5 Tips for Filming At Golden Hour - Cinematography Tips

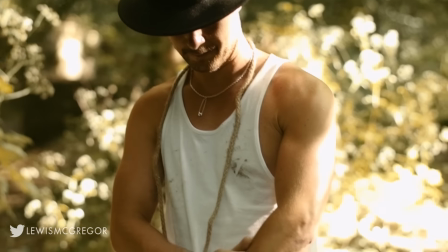Hi everyone and welcome to another IndieTips.com video tutorial hosted here on Ugly McGregor.
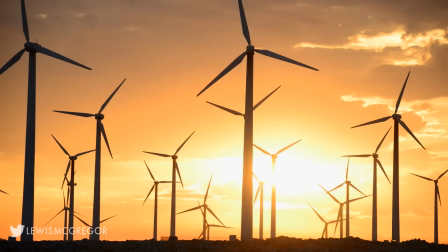Today we're going to look at how you can film at golden hour. First off, what is golden hour?
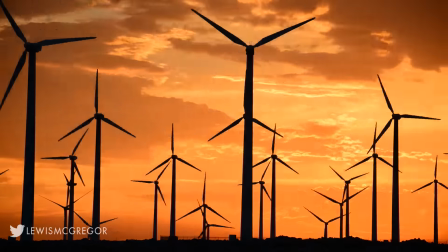It may be a phrase that you've already heard of. It's also called magic hour.
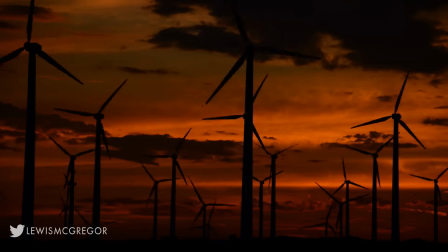Very simply, golden hour is a short period of time just after sunrise and just before sunset.
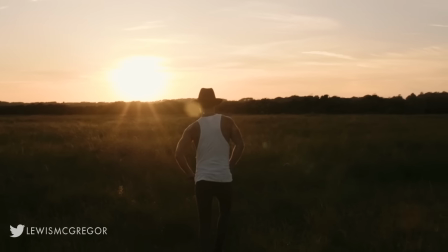Now when the sun is high in the sky from midday to late afternoon, There is very little interference from our atmosphere.
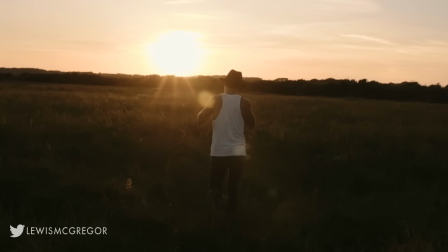The light is bright and the shadows are harsh. Yet, just after sunset or just before sunrise, the sun is just about level to the horizon and the light has to travel through many miles of dense atmosphere before illuminating what we can see.
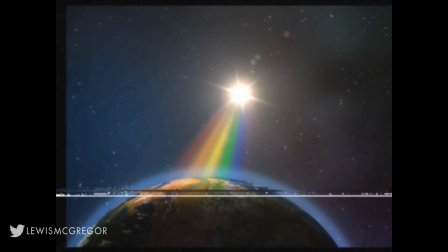With that, the intensity of direct sunlight is greatly reduced and the blue light emitting from the sun is caught up in the atmosphere,
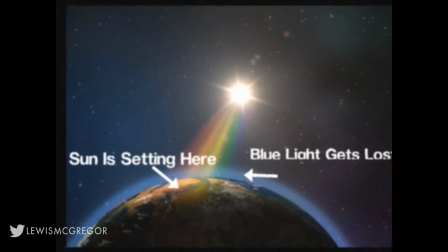leaving more red, yellow and orange to pass through,
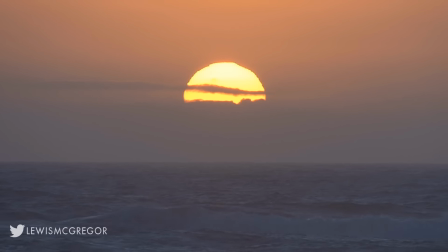which gives the sun a nice warm golden glow which sits at a color temp of around 3500 K which is the
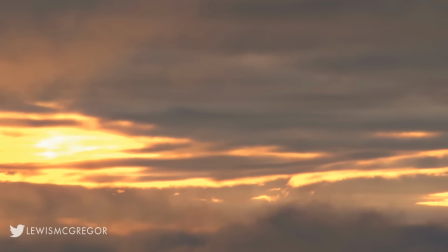type of color temperature you would get from a tungsten light however unlike being inside lit by a tungsten light outside we are welcomed with the luscious warm
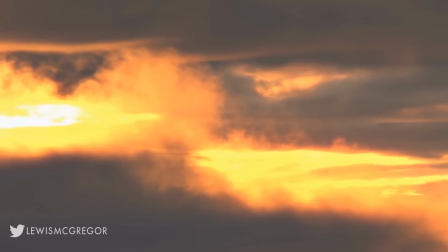soft glow of the set in Sun and because the Sun is near level with the horizon our shadows are transformed into longer dynamic shadows which can
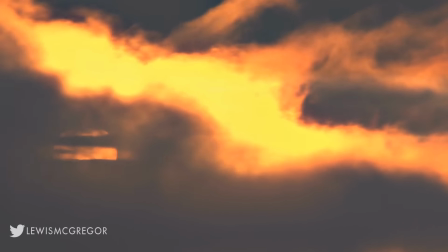add a lot of visual interest to your composition the The soft light is great for filming and photographing subjects
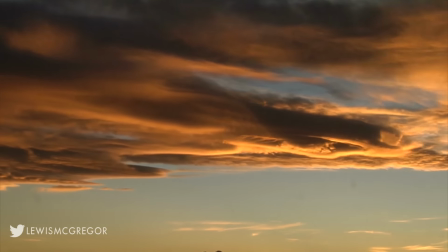because it's friendly to dynamic range so you're not losing details and shadows are trying to bring down the overblown highlights.
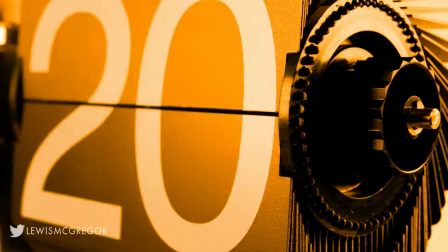The hour in magic hour and golden hour is a figurative term,
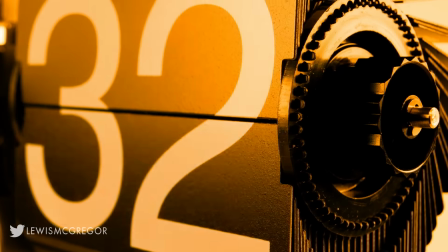it doesn't necessarily mean that from 8pm to 9pm specifically golden hour is active.
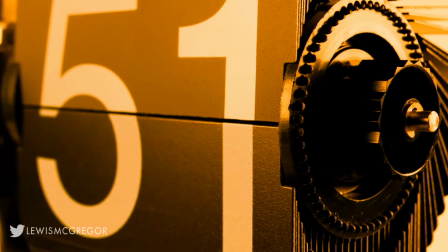And of course it depends where you are located in the world, those near the equator are going to have a bit more trouble as golden hour can last only a few minutes.
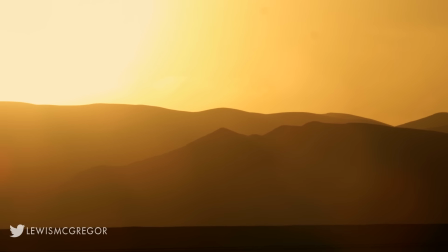Yet near the two poles, golden hour can last for a few hours at a time.
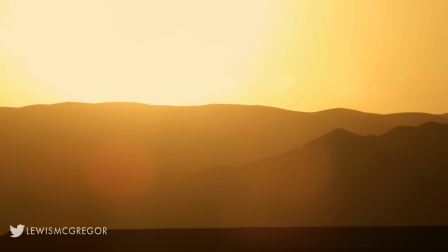So we know what golden hour is, let's have a look at what tips you need to have in your pocket to capture good footage at golden hour.
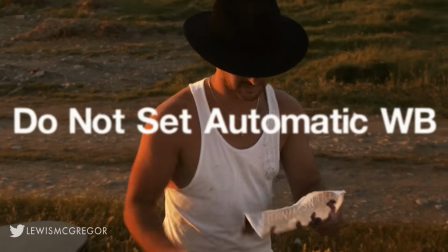Number one and probably the most important is do not set your white balance as automatic.
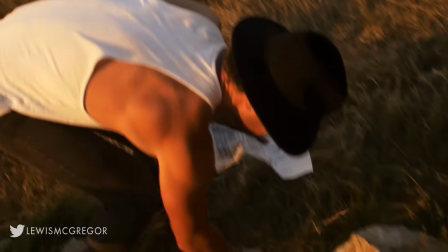The camera will read your subject and see that there is too much red in the image and try to counter it by inserting more blue.
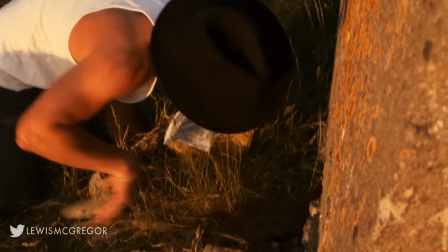By doing this it's going to neutralize the skin color,
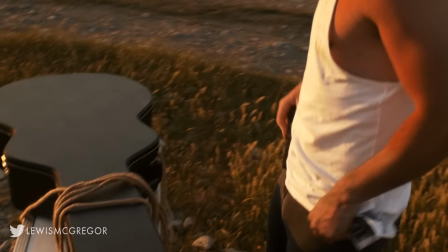which is good for most circumstances. yet in this circumstance it will also remove the golden colour cast.
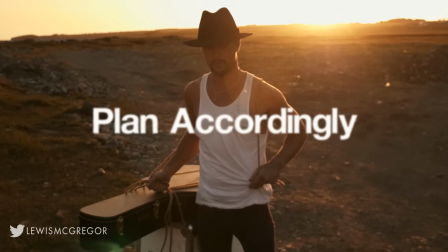2. Plan accordingly.
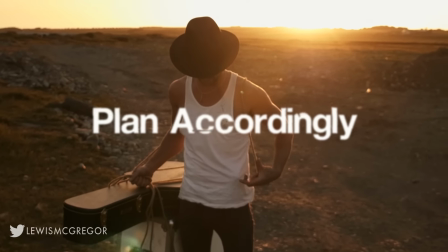If you're shooting a dialogue scene, there's a chance that the actor could deliver the wrong line and you need to do another take, or perhaps you might lose focus.
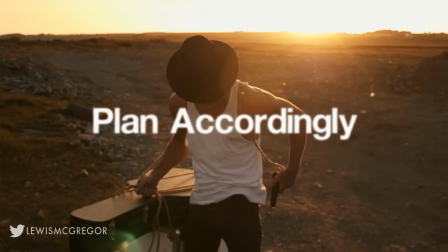Whatever it might be, the amount of mistakes you can make are minimal as you will be running against the clock.
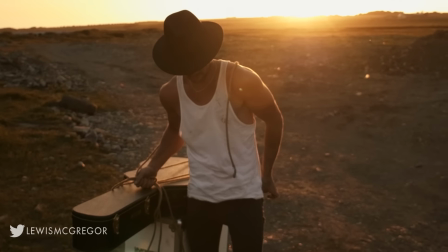So have your equipment set up before you arrive on location, or if your location is in the middle of nowhere, arrive an hour or two before golden hour to set up early.
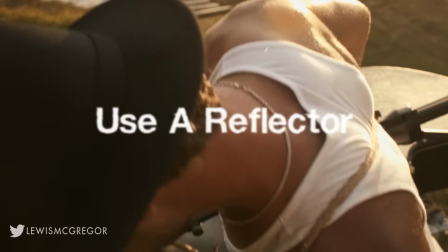3. Bring a reflector. Golden hour is a preferred moment of the day by many photographers because the sun provides such a
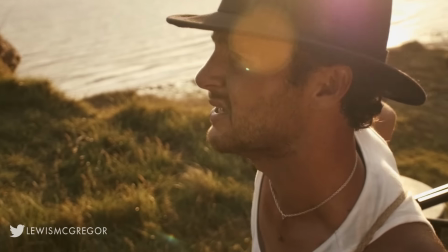soft incandescent light that models can face the sun and it will be illuminated with an all-around smooth coverage.
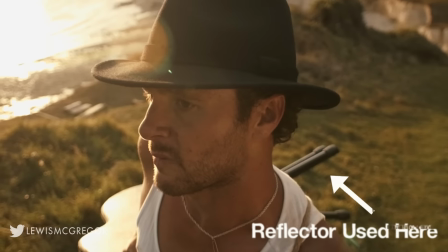I personally like to use the golden sun as a backlight. However, you're going to lose your subject if you're completely exposed for the sun in the sky.
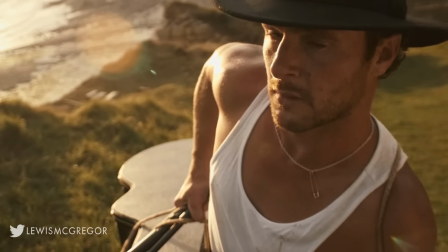So bring a reflector with someone to hold it so you can bounce the sun back up to the subject and have an all-round good exposure.
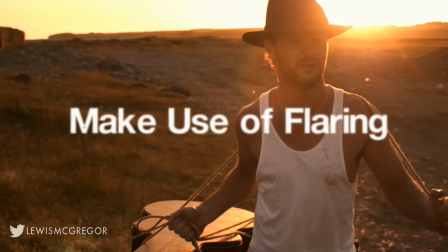4. Use the flaring to your advantage.
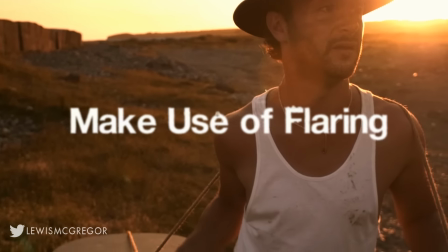When the Sun is at its peak height you have no chance of successfully flaring the lens without blowing out every highlight mid-tone and shadow in the composition.
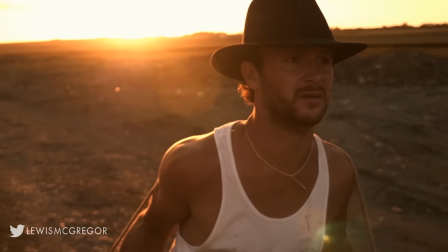Because the light is diffused the golden hour you can get a lot more flaring and retain the exposure for the majority of the highlights and the mid-tones.
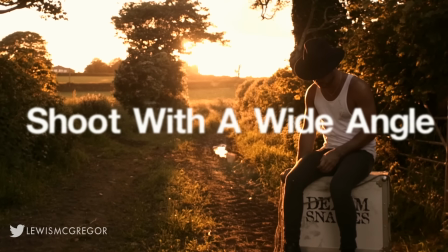5. Shoot with a wide-angle lens. The Sun will paint the landscape in colors that are non-viewable for 22 other hours of the day.
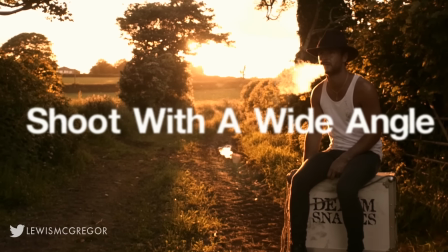Don't confine yourself to tight framing and shallow depth of field when there's so much compositional beauty to capture.
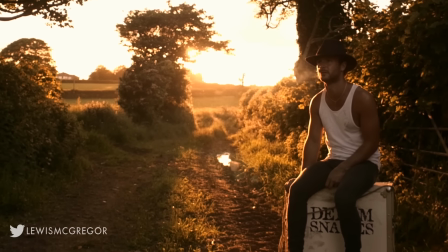And that's going to be round about it. Golden hour can really make any dull looking area look beautiful.
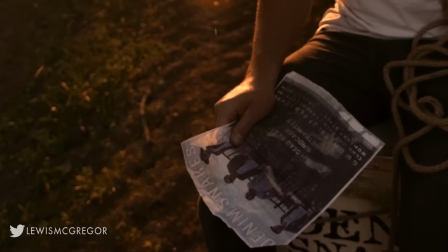But as mentioned, preparation is the key. Keep an eye out on the weather, make sure the sky isn't too cloudy as you may not receive any light at all.
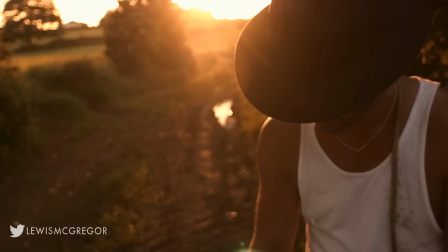Remember to like, comment and subscribe for more videos and you can find more information and Lighting at IndieTips.com.
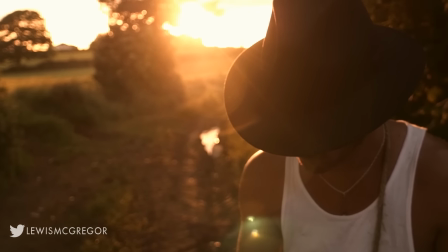Until next time.